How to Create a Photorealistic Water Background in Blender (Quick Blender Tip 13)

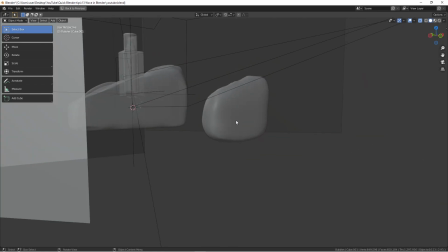going on with the wave but I definitely spend more time while creating my shape over here and
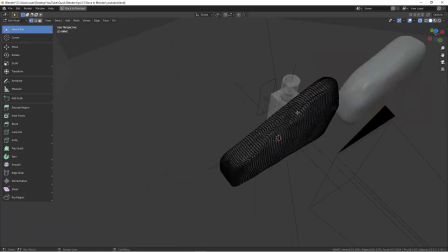essentially it's exactly the same thing but as you can see there is more dense of geometries going on here so
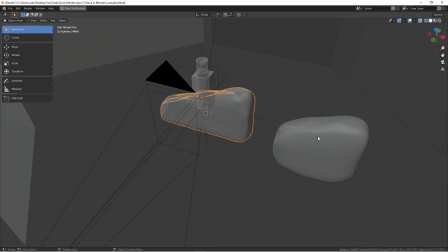when you actually creating yours when you're using the the sculpting sculpting mode uh you definitely
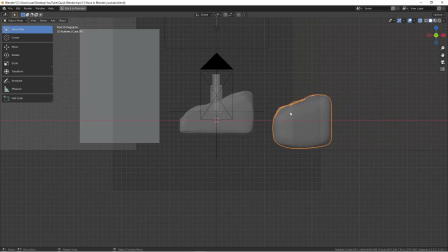need more geometries in here so anyway so now you gotta get
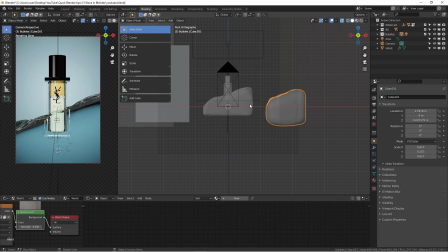ideas of how to creating this mesh so we can just kind of like
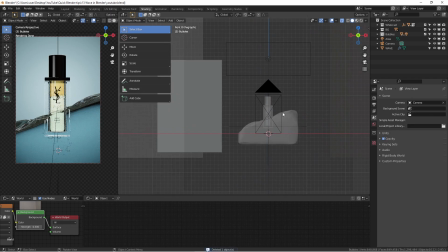delete that at this moment and now we're going back to here another tricky part is this and how can we light this scene and make it looks like
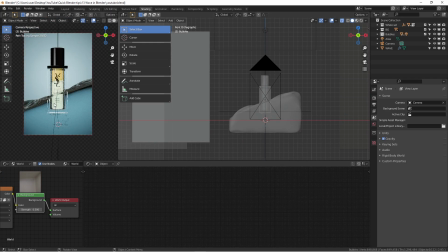water okay it's a couple of things you need to understand that water is a very reflective subject or materials if you think in that way in order to light it you need to have a environment to let this material to reflect
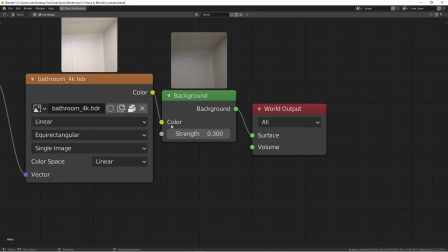which means we need to having a hdri going on in here
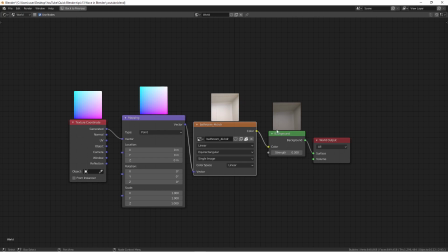you can actually download a free hdri textures in environment lightings from hdri haven you can go there i will put the download links for the for
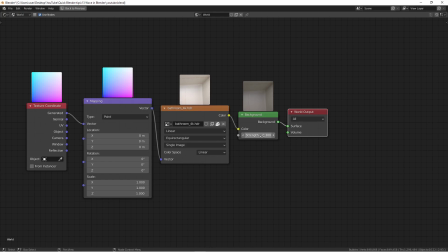this image right there and what i did is i didn't put the default strength to one because i just want to have some ambient lights going on
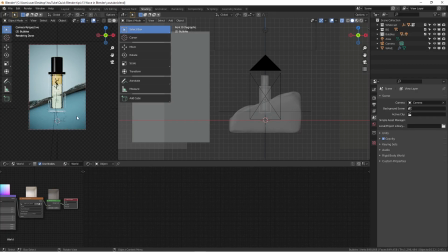so i put a 0.3 instead of one as always my lighting thinks i do not i want to have a control of my light i don't want to utilizing the HDRI as my key light to lighting everything else it just doesn't have enough control for me and also because I'm a photographer
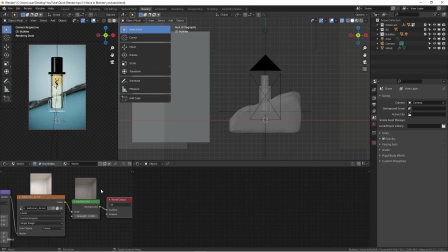so control light is my one of my expertise for that so let me show you what's going on with the
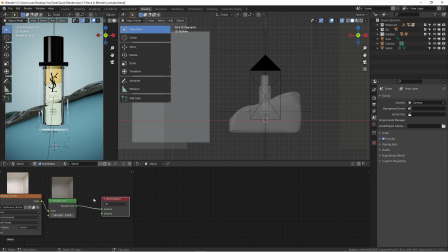without the the actual HDRI light side if I've cut this off you can see the top of the wave it
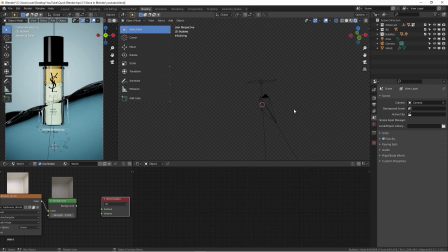looks very dark because in this environment without actually having hdri going on you are you actually just basically all dark it's
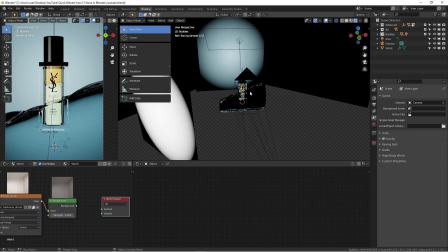all pure black you won't see anything over here so that's why the water is is very
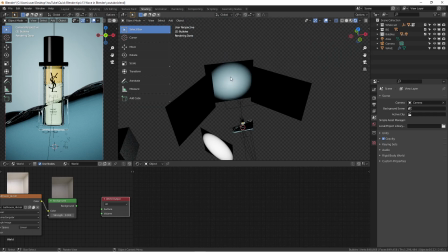dark although i put a light in the back in the background it's illuminating from the backwards and making because i'm looking through this so you have some little
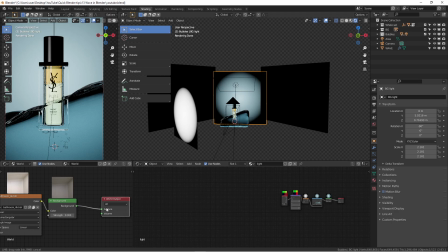bit of light texture but the top part is something that hdri helps so you need to understand that so i'm cooking back you can see you get some minor details not too much but these details can really help you to sell the ideas this is the water and same thing and also another
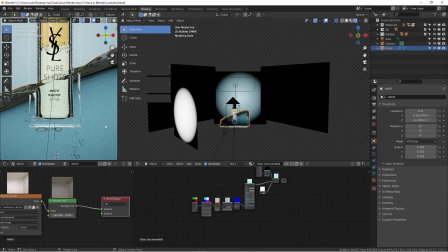thing is the the the bubbles all right the air bubbles is another thing to
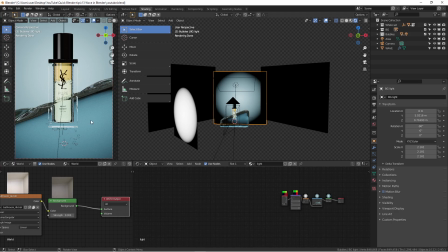really trick you trick your viewers eye and the brain to think about oh that's
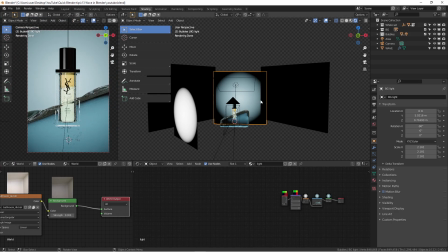it's inside of water so that's the whole idea so
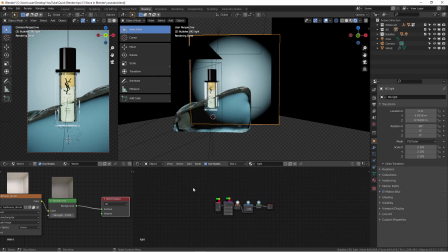definitely another thing that you guys will be very interested is how is the shader
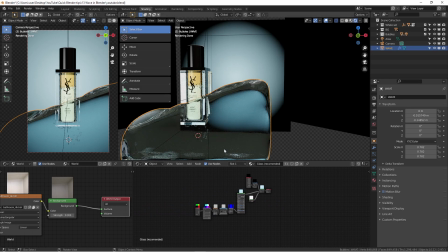what is the shader of the water it looks very nice yeah yeah it is
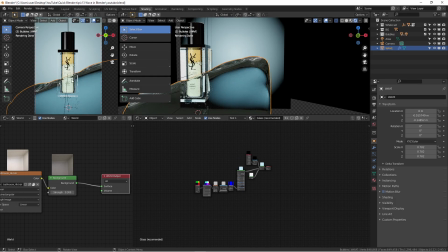nice and same time lighting has play a huge role and into that so let me click that the glass actually what i
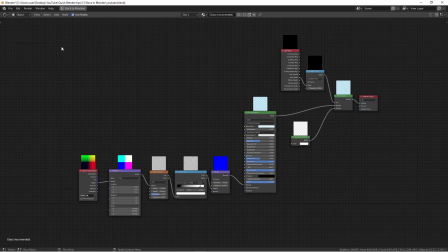did i was using the glass shader that the other day i shared to you guys from
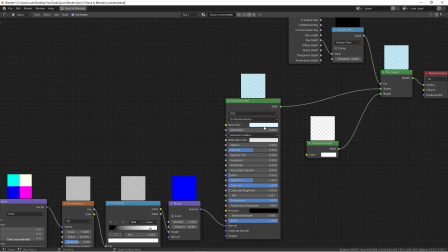the previous videos and what only thing changed i just adding a hint of blue
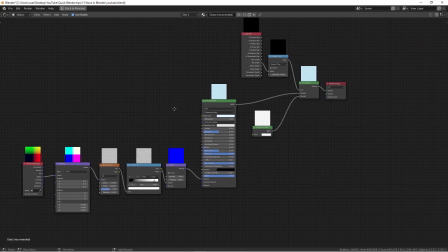colors in the water i know the water doesn't have any color
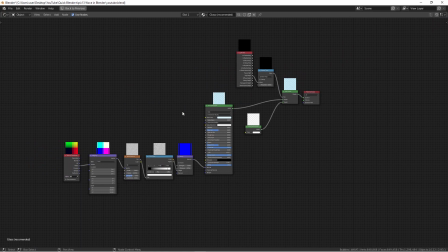but in order to sell that ideas i just put some blue colors
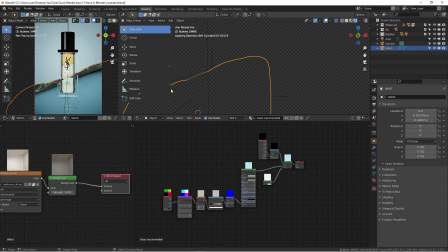inside of this shader to make it look like water right
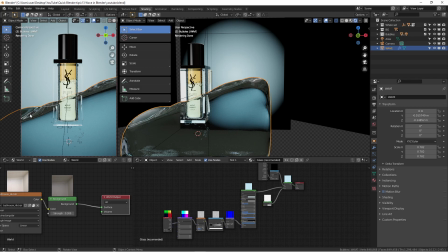Combine with the bubbles Combine with the waves Combine with the beautiful light From the back
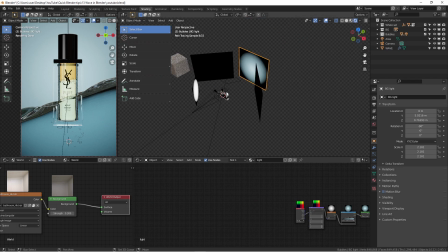Yeah, people will think this is water Right, that's the whole idea And this is my scene For this